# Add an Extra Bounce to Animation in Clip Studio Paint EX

Hello guys, this is Gwendy of NS2D Studios, and I am here to teach you how to add an extra bounce to your character animation in ClipStudio Paint EX.
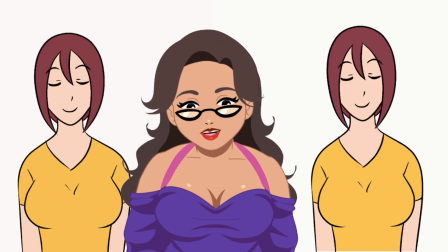[0:12]
Specifically, I will teach you how to go from this to this using a very simple trick.
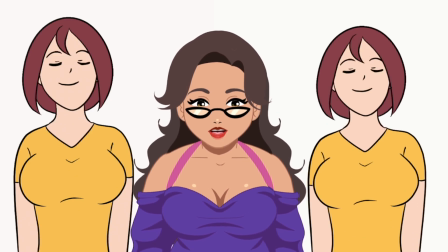[0:21]
This is a tip for intermediate animators of ClipStudio Paint EX,
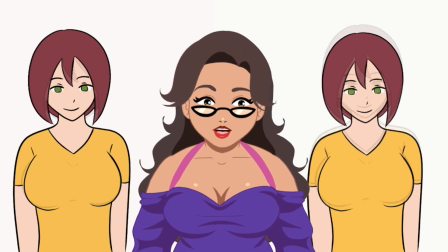[0:26]
so you'll be expected to know technical details like frames per second, adding animation folders, and to know the fundamentals of animation.
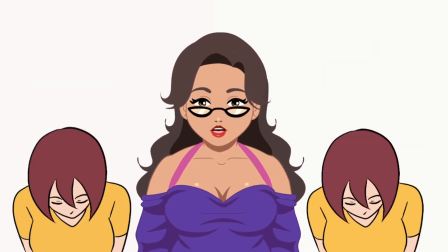[0:36]
Without further ado, let's get started.
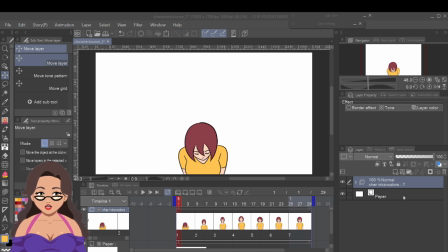[0:43]
First, of course, you have to create a character animation. For this example, I animated a girl who is bouncing into frame.
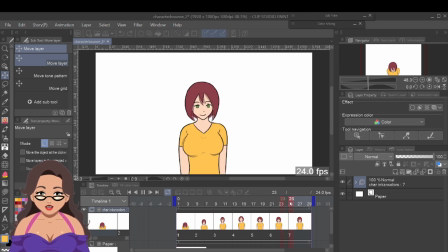[0:51]
I animated in the standard 24 frames per second, and I'm also animating key poses in fours,
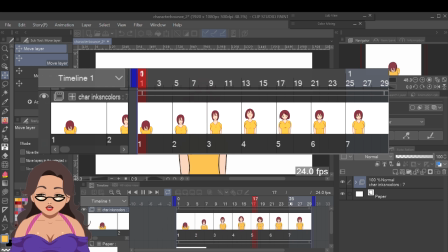[0:58]
meaning the next drawing is on the fourth frame after the previous.
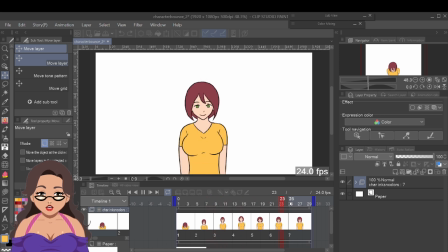[1:02]
This will give me some room to work with when I add more frames in between for this tutorial.
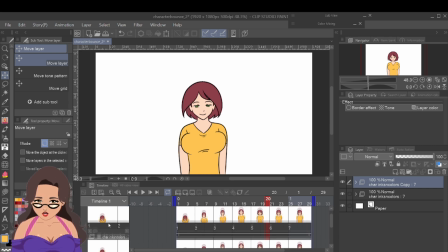[1:10]
For the sake of comparison, I will be duplicating this animation folder and adding a bounce to the duplicate.
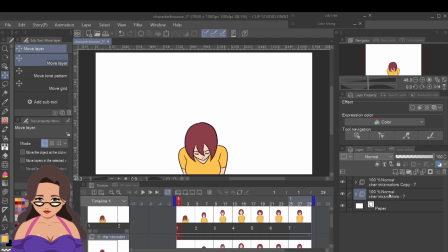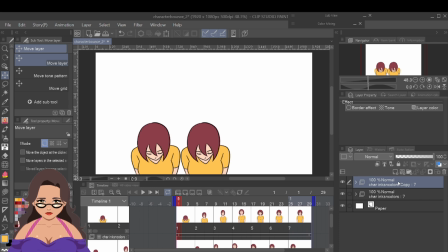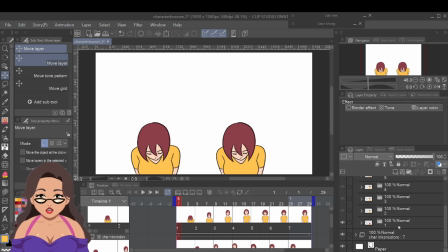[1:33]
In order to add that extra bounce, we first need to duplicate the animation layers or frames that we already have.
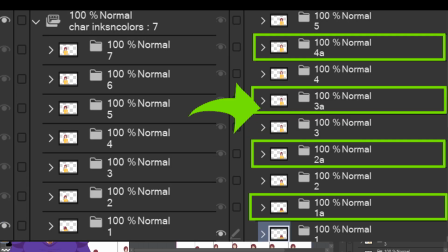[1:40]
In my case, I placed these layers or frames into their own separate folders for organization purposes, so I will duplicate that.
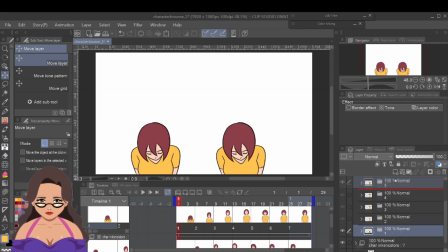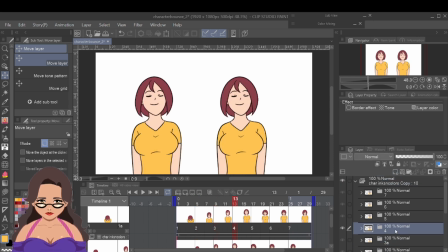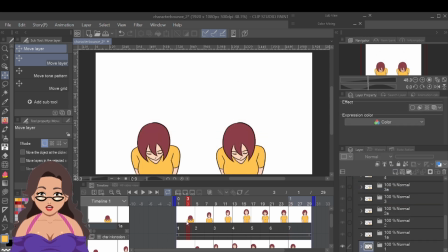[2:07]
After duplicating, I add those frames in the timeline in between the key poses.
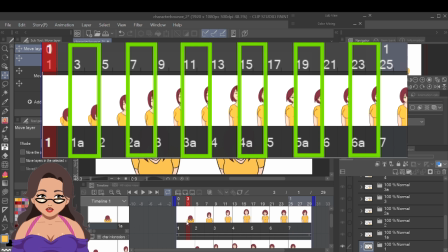[2:13]
These in-betweens will mostly be used to add the extra bounce I had mentioned.
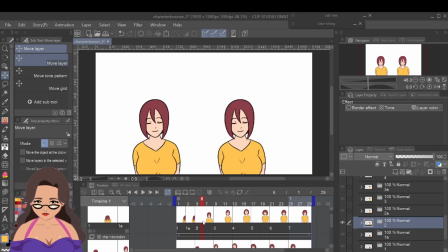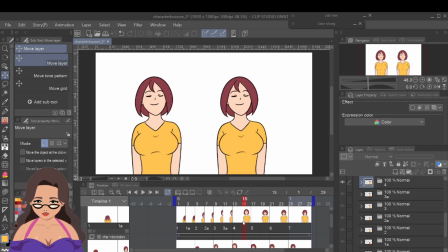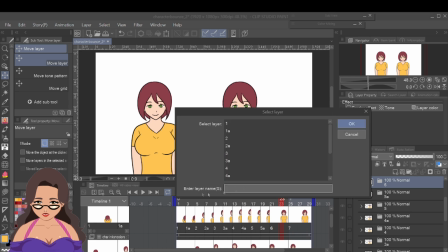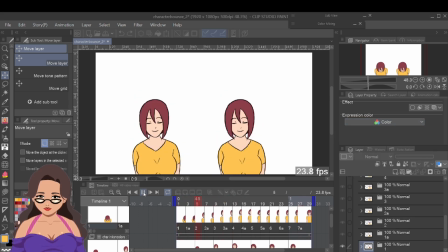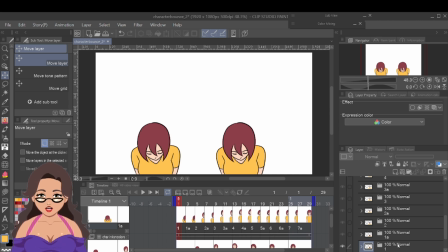[2:46]
Once done adding the extra in-between frames, we will start with the first frame by selecting the layer or folder of the said frame and hitting
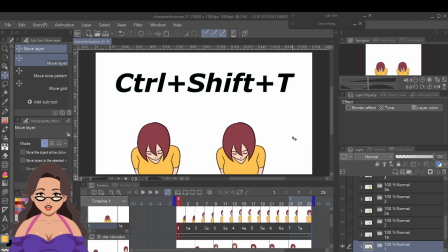[3:00]
Ctrl+Shift+T for free transform.
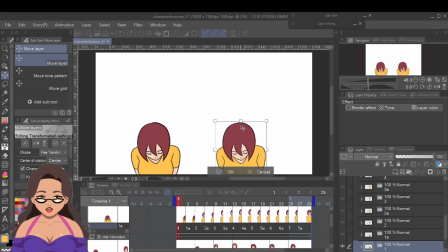[3:04]
We then squash down the first frame as part of the anticipation action.
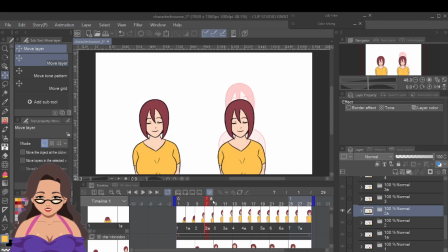[3:18]
Then, we move towards the in-betweens and hit Ctrl+Shift+T again to squash or stretch the character for that extra bounce.
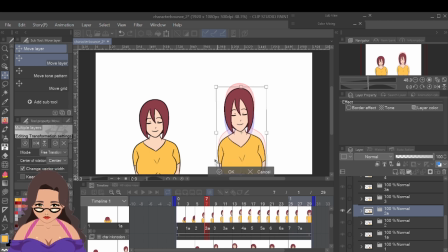[3:30]
Remember to turn on onion skinning when you're doing this, as it will give you an idea where to extend or limit your squashing and stretching of the character.
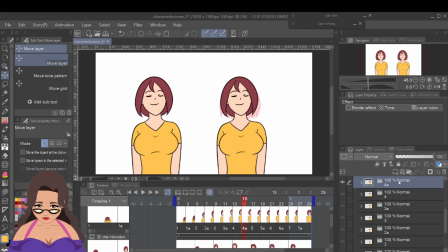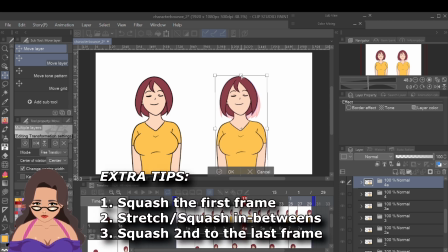[3:50]
Feel free to experiment, but as a general rule of thumb, the first frame has to be squashed in anticipation of the bouncing action, and the in-between frames have to stretch between key poses for a smooth transition.